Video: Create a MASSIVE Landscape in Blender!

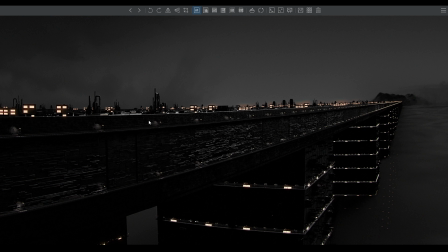(3:58)
and larger objects instead of have a gradient from small to large so if we look at the blocking the very first blocking i did
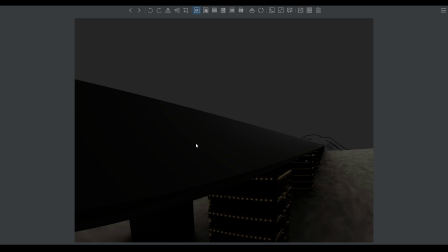(4:07)
which looks completely garbage we can see it obviously doesn't work that well we have a mountain and we have the lights which kind of give us a clue on how big this might be but the bridge itself is just flat and you immediately see it like you you need lots of detail just to tell how
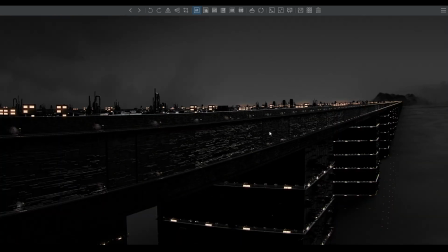(4:24)
big this object really is and yeah if we compare it with this again it's night and day obviously so another thing that i feel like is important which doesn't directly transfer to the sizing of anything but more of the readability and i think when you're making a large scale render it's
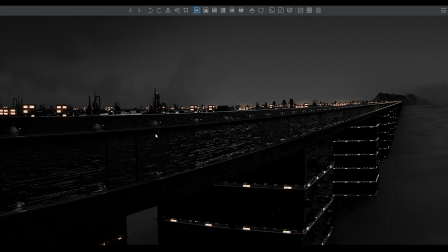(4:42)
very easy to overcrowd your environment and sort of make it hard to read because if make because if you're making an environment you obviously want to tell some
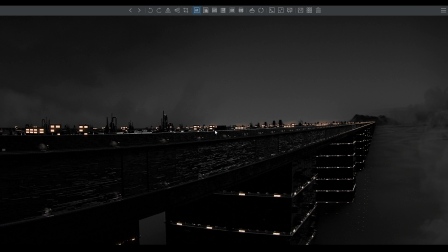(4:52)
type of story you want to explain what this is so with this render i wanted to go with like an industry type of area that just seems inhumane because i mean there's like a lack of colors there's like this fog that looks kind of toxic um just things like that and with readability
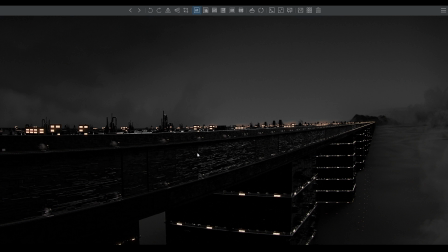(5:10)
i mean mainly the silhouettes and just the readability of the shapes because in order for this to sell as an industry type of area you would need
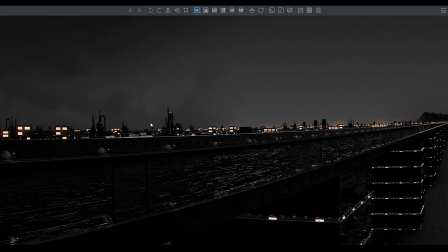(5:20)
shapes that express that and for me that were the pipes pipes instead of metallic
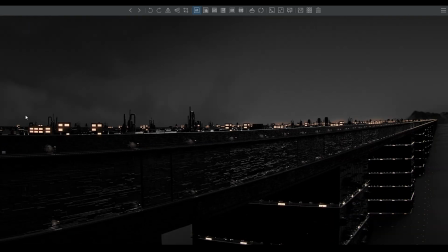(5:25)
structures and you sort of have this silhouette that's very easy to read and you immediately understand what type of area this is like if you if you see
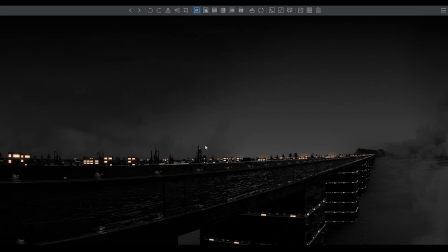(5:36)
the image for the first time you immediately see these pipes and you like understand okay this is sort of like an industry uh area it's like an industrial area where people work um you could probably make
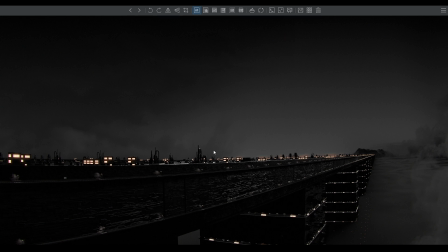(5:52)
this even more dramatic if you made like small if you made like uh fog like smoke that comes out But yeah, make sure to not overcrowd your city or whatever with assets It's very easy to get lost in that Because scattering stuff with assets is super easy And you might overdo it
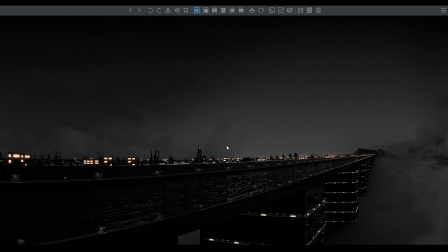(6:12)
And your render might suffer from that
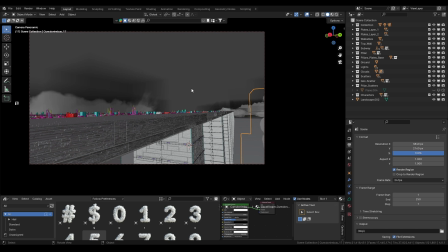(6:15)
So yeah, let's hop into the 3D The 3D isn't anything special at all So this part will be super quick If you're more new to 3D
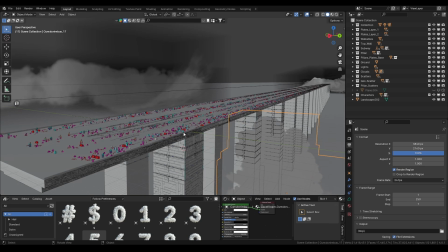(6:23)
You can definitely do something like this Very quickly, very early on I'd say So I used GeoScatter, this is not sponsored, but I use GeoScatter a lot for my work, and also for commercial work.
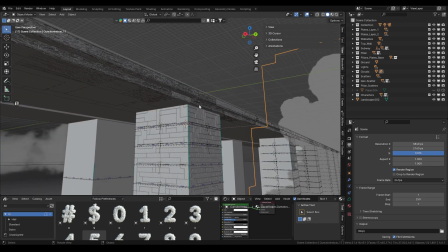(6:37)
And here it was just perfect to use GeoScatter. It's basically an add-on that lets you scatter assets.